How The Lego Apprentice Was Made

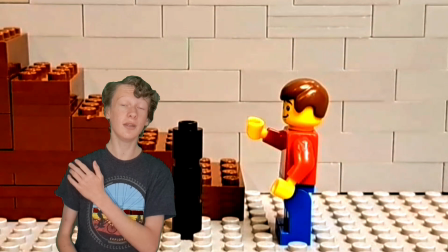4:02 And yeah, this part right here with the very first Mickey animation, there are 3 different versions of this.
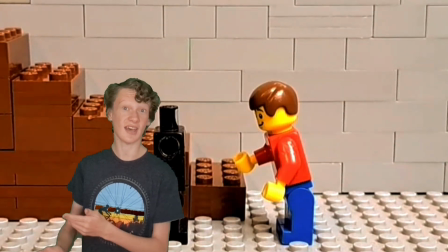4:10 There was the first one, which was just a test shot. There were no shadows at all made on him.
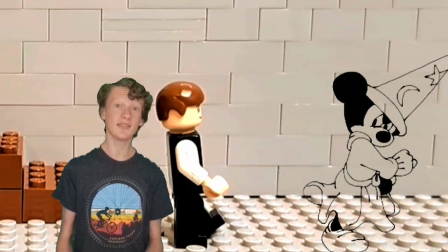4:17 And basically it looked unrealistic because he wasn't interacting with his own background.
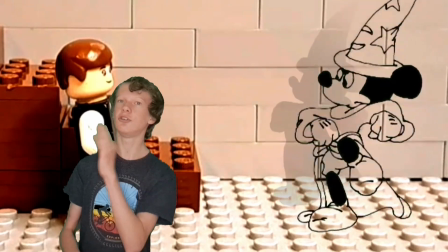4:23 The second alternation of this is you have the shadow far behind him, but it doesn't connect to the legs.
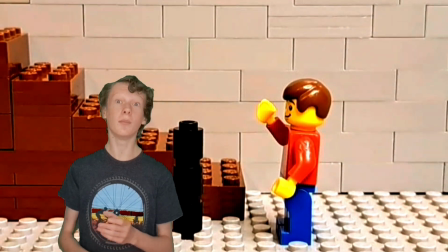4:30 Which is why this third alternation, the most recently re-uploaded version of it,
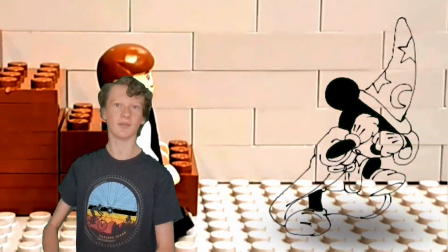4:36 has just the fuzzy black mass underneath him, indicating that he is casting his shadow.
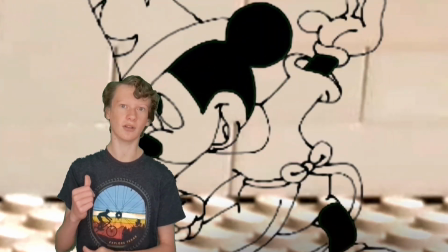4:43 Even though he's just an outline, he's still casting a shadow.
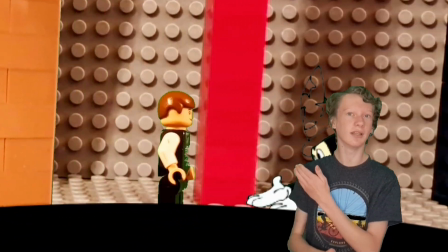4:47 This next shot right here with them just walking in front of the background, there were 3 layers of that made.
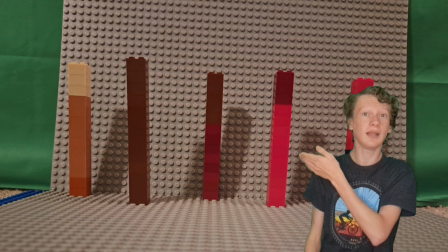4:55 There was first the backdrop, which was just this picture right here, and then there were the individual pillars,
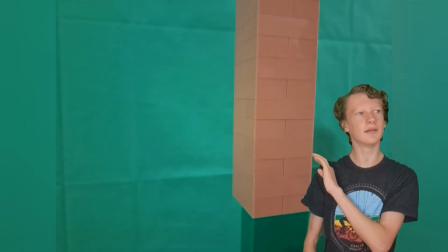5:02 which you can see right here, and then you've got the animated characters moving across it.
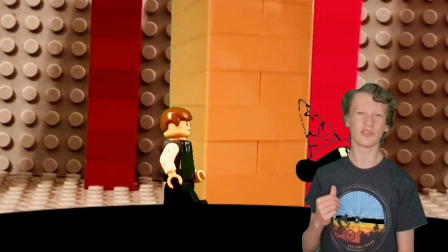5:08 Mine Lego character was just a loop of him doing a walking cycle,
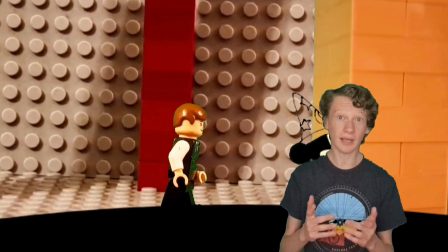5:13 and then there was just it was an all black photo made, but I masked it to where it looked like a circle,
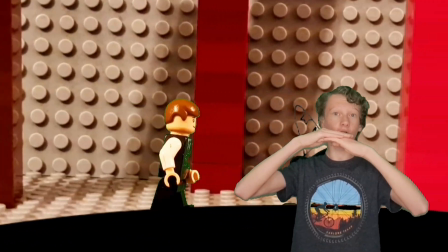5:20 which is why you have that sort of dome appearance as they're walking over it.
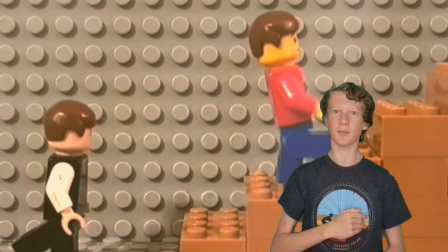5:25 And then you just have the pillars going in front of the camera. And yeah, then there goes to stop motion,
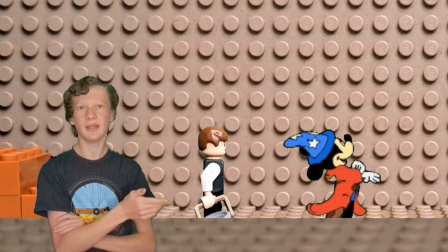5:31 and then that layer thing comes again where they're going from one side
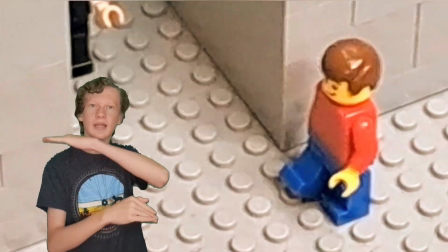5:36 of the picture to the other with that little floor at the bottom moving along with it.
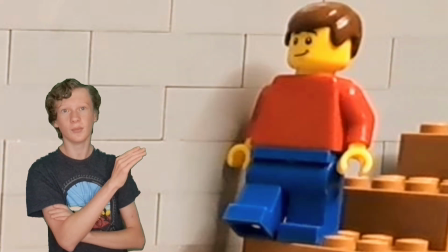5:42 And then we get to this part right here where he's just like dancing down the stairs.
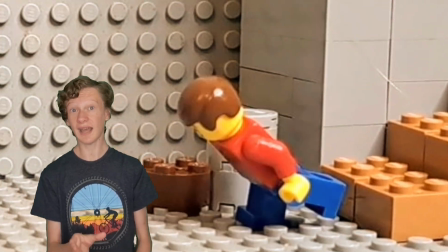5:47 I was originally going to have a Mickey animation for that,
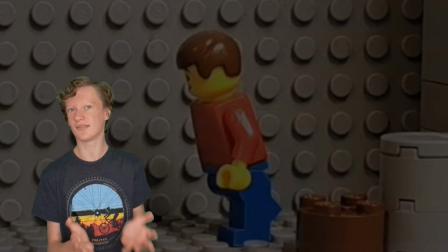5:50 but since I was on a time crunch because I don't get to use my Chromebook over the summer,
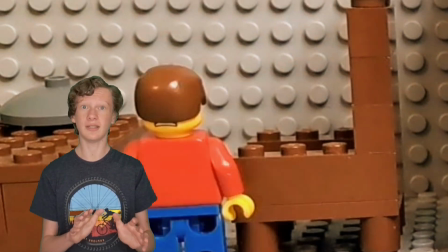5:57 I decided to just scrap that animation and just do the Lego version of him instead.
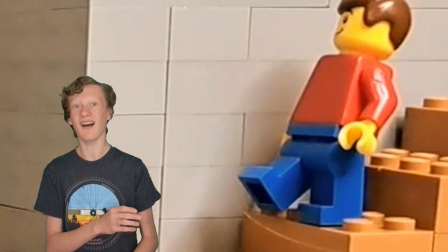6:02 I realized one problem I had with it. I never moved the arms during the whole sequence.
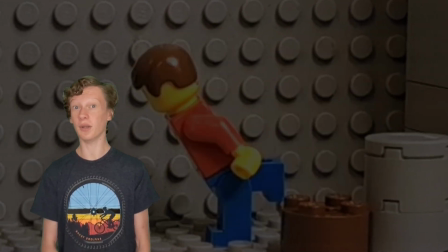6:09 But I just thought to leave it at that because, you know, he's doing the can-can as he's going down the stairs and all the way to the chair.
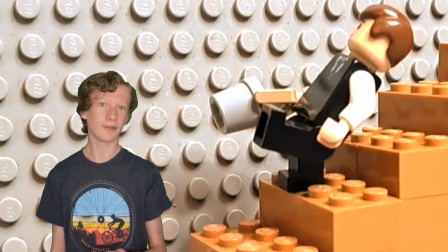6:17 This was the first video where I actually worked on scenes out of order.
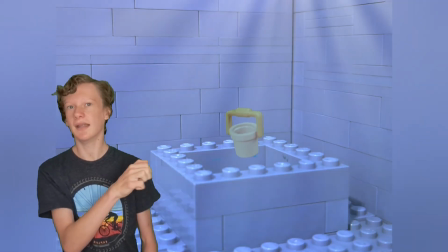6:24 This scene right here was made before this scene, and then this scene with the bucket and the whirlpool,
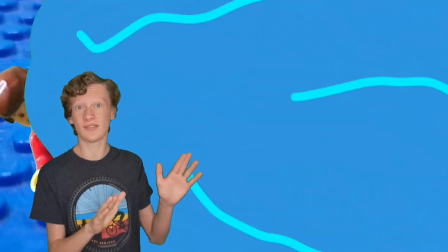6:30 that was made far before the rest of the short film was actually made.
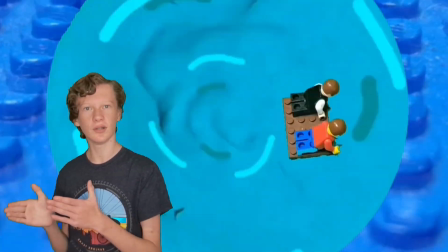6:36 And I find that pretty easy to work with. You get placeholder images that work their way up to those scenes.
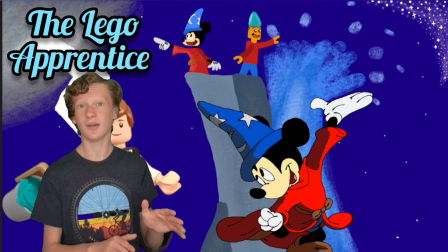6:42 You have to keep the music synced up with it. At times, the music would become unsynced with these already made shots,
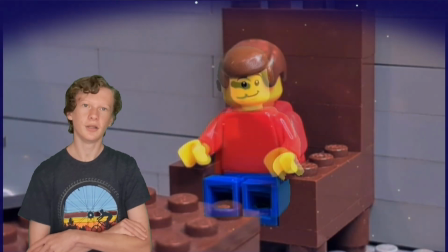6:51 but I learned to work around with them, and it still turned out great. This dream sequence, on the other hand, was also pretty easy to make.
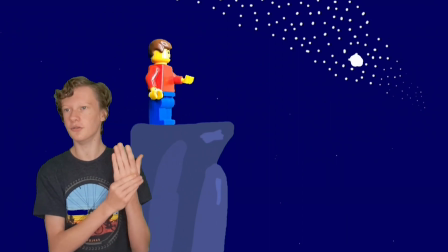7:00 I just drew the cliff, I drew the stars, the waves coming up,
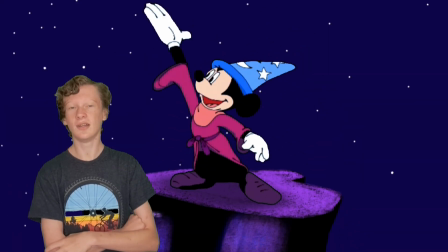7:06 and also the Mickey animations, which there are still two alternations of this one.
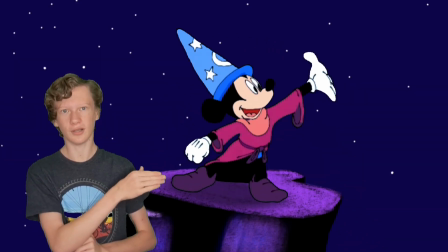7:12 There's the one without the shadow, and then there's the one with the shadow, but the different lighting on the character.
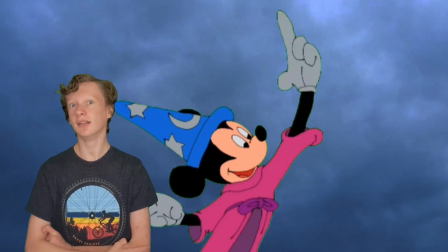7:19 And then this shot right here I really like, with the lightning changing out the characters,
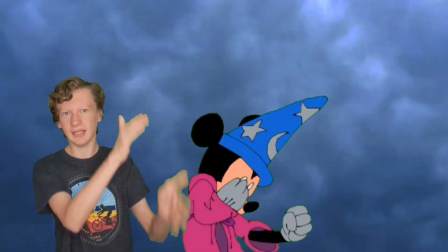7:26 like during the flashes of lightning it switches from Mickey to the Lego character, and then at the end of it it's just a
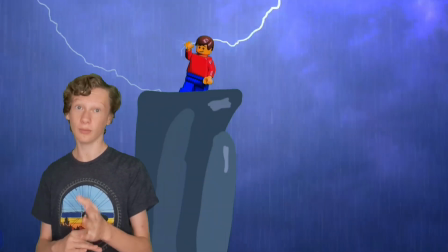7:35 rotoscope of the Lego character moving with the original Mickey animation, which I really like.
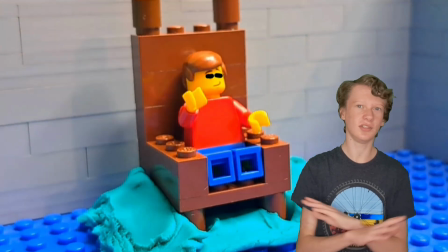7:40 The flooding scenes, that was made with just, you know, the base plate and the Play-Doh and half the body in the water.
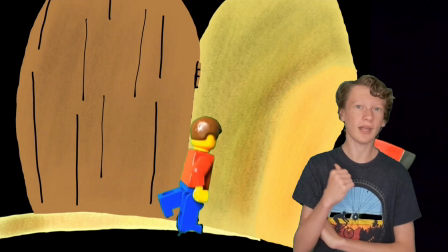7:47 Just the whole thing. And then there comes this shadow animation where Mickey chops up the broom for the Lego character.
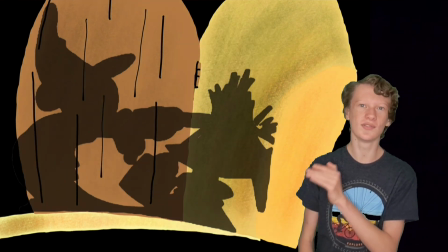7:55 This is the only time in the whole segment where you can actually see
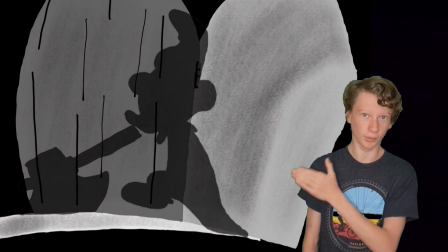8:01 the other moving Lego character embodying the broomstick, which kind of adds a bit of lore to that.